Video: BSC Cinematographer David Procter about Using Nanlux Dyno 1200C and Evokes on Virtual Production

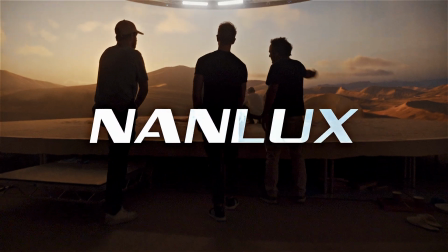I've been working with director Joe Connor for a couple of years in commercials,
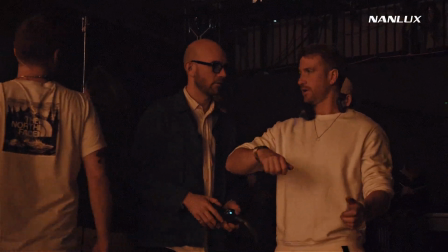and he approached me with an ambitious creative hoping to push the technological limits of virtual production.
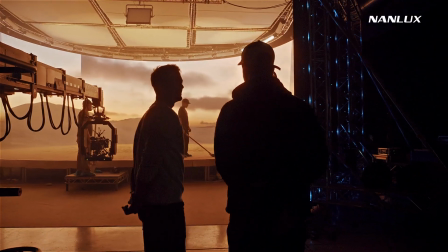The concept hinged on creating a landscape where passage of time could be manipulated as well as our horizon.
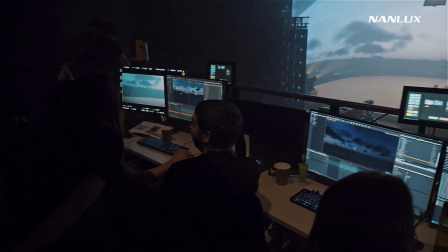Teaming up with Dyno, we moved from a 2D environment into a fully tracked 3D world in Unreal Engine.
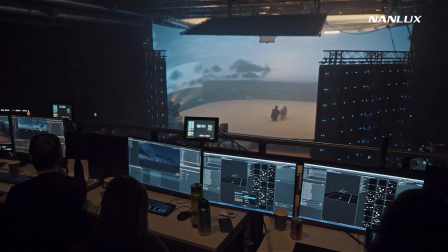The digital team built a large landscape with AI weather patterns and cloud rendering.
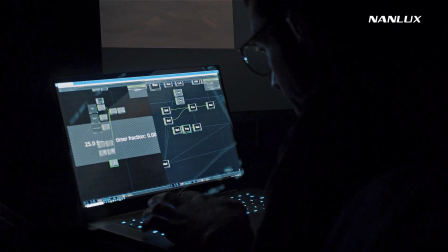As we were pushing the live rendering to its limit, the use of light cards on the volume itself wasn't viable.
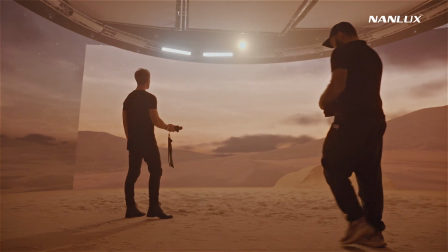Together with gaffer Sol Sehati, we devised a lighting plan that gave us the versatility we needed.
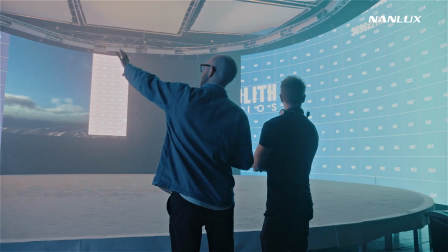Our creative challenge was to light our set in a way that felt naturally motivated,
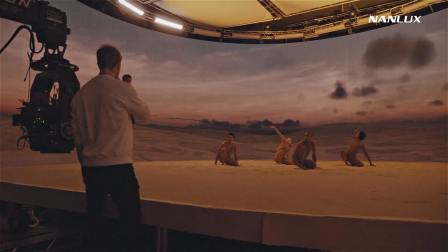yet maintain the ability to shift our ambience and sun angle to match an almost time-lapse aesthetic, from dawn to dusk and into the night.
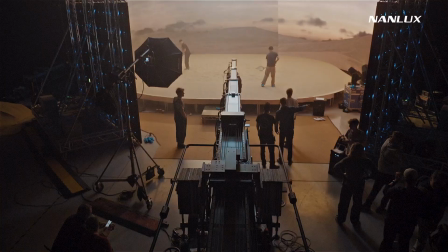We shot on the Dyno volume at RD Studios in West London, with lighting supplied by Nanlux and Pixel.
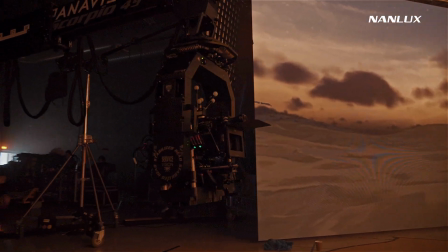Our camera package was an Alexa Mini LF with Caldwell Chameleon Anamorphics flying on a Scorpio 45 telescopic crane.
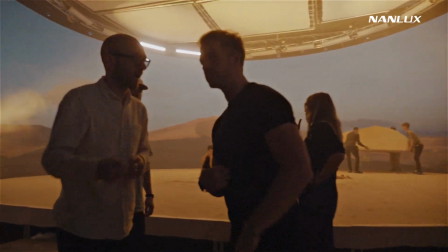We chose to use rigged Evoke 1200B units as backlight.
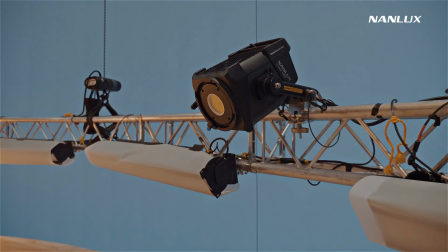We ultimately ran these without lenses, as this gave the broadest spread of light across our set with a 120-degree beam angle and minimal fall-off.
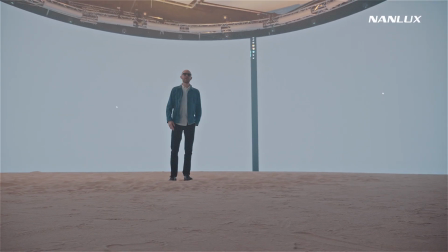With the equivalent output of a 2.5K HMI, the Evoke is far more efficient in terms of heat-to-light ratio, which is important as we focus more on sustainability.
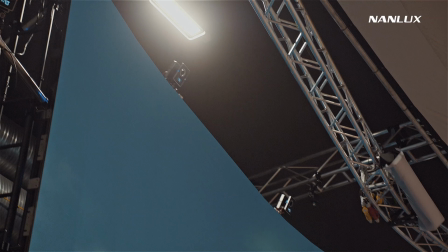Due to restricted ceiling height, we opted to rig ultra bounce above the volume, acting as a passive sky.
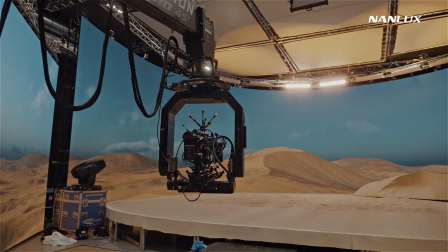We supplemented this with moving heads bounced from the ground that could move and animate.
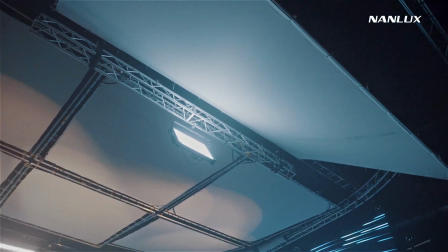We used a Dyno 1200C rigged into an additional 20x12 ultra bounce as a frontal key when required.
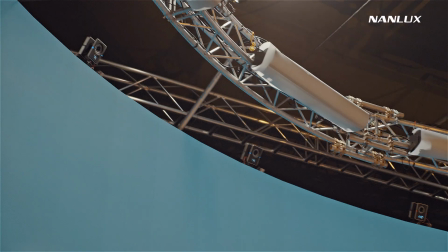We also lined the circumference of the volume with LED batten, which helped wrap around the directional light.
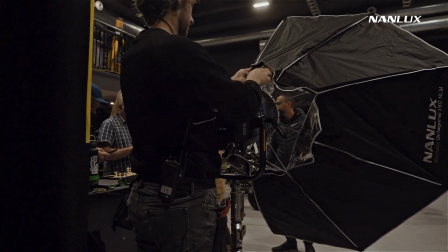An additional 1200B was used with an optodome where a more localised beauty light was required, or acting as a catch light in wides.
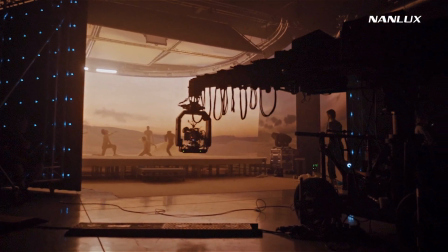All lamps were controlled via DMX through a desk in the hands of Frankie Shields.
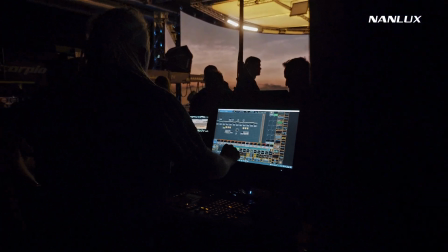As Joe wanted flexibility in our environment, sun path, time of day and transition length, we didn't pre-program frame-accurate lighting sequences.
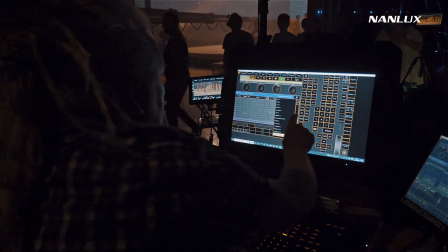We instead pre-programmed 12 lighting states and transitioned live between them, including dimming, colour shift and light direction.
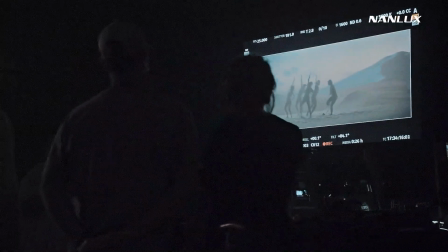We paired our desktop Frankie with post-fizz supervisor Jesse Baber, who was able to feed through cues just seconds ahead of shifts.
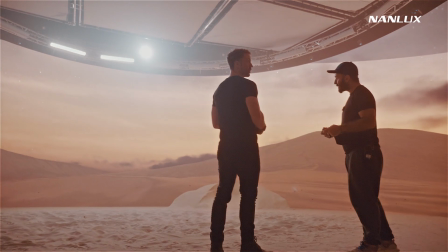Dimming in 0.1% increments and Kelvin control from 2700 up to 6500 Kelvin made the Evokes the perfect solution for our setup.
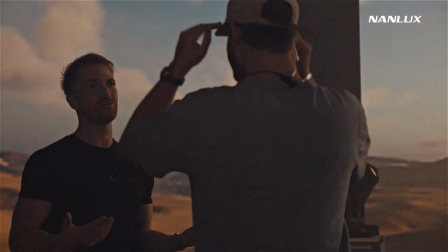The IP54 rating was also useful in our sandy environment.
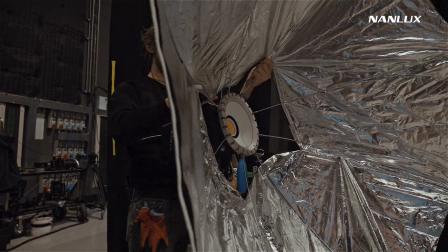Nanlux have utilised COB LED technology to make a lamp that not only competes with HMIs in terms of output,
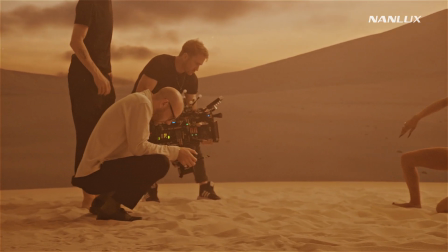but maintains the flexibility of LED fixtures in terms of dimming and colour control, ever more important as we look for a sustainable future.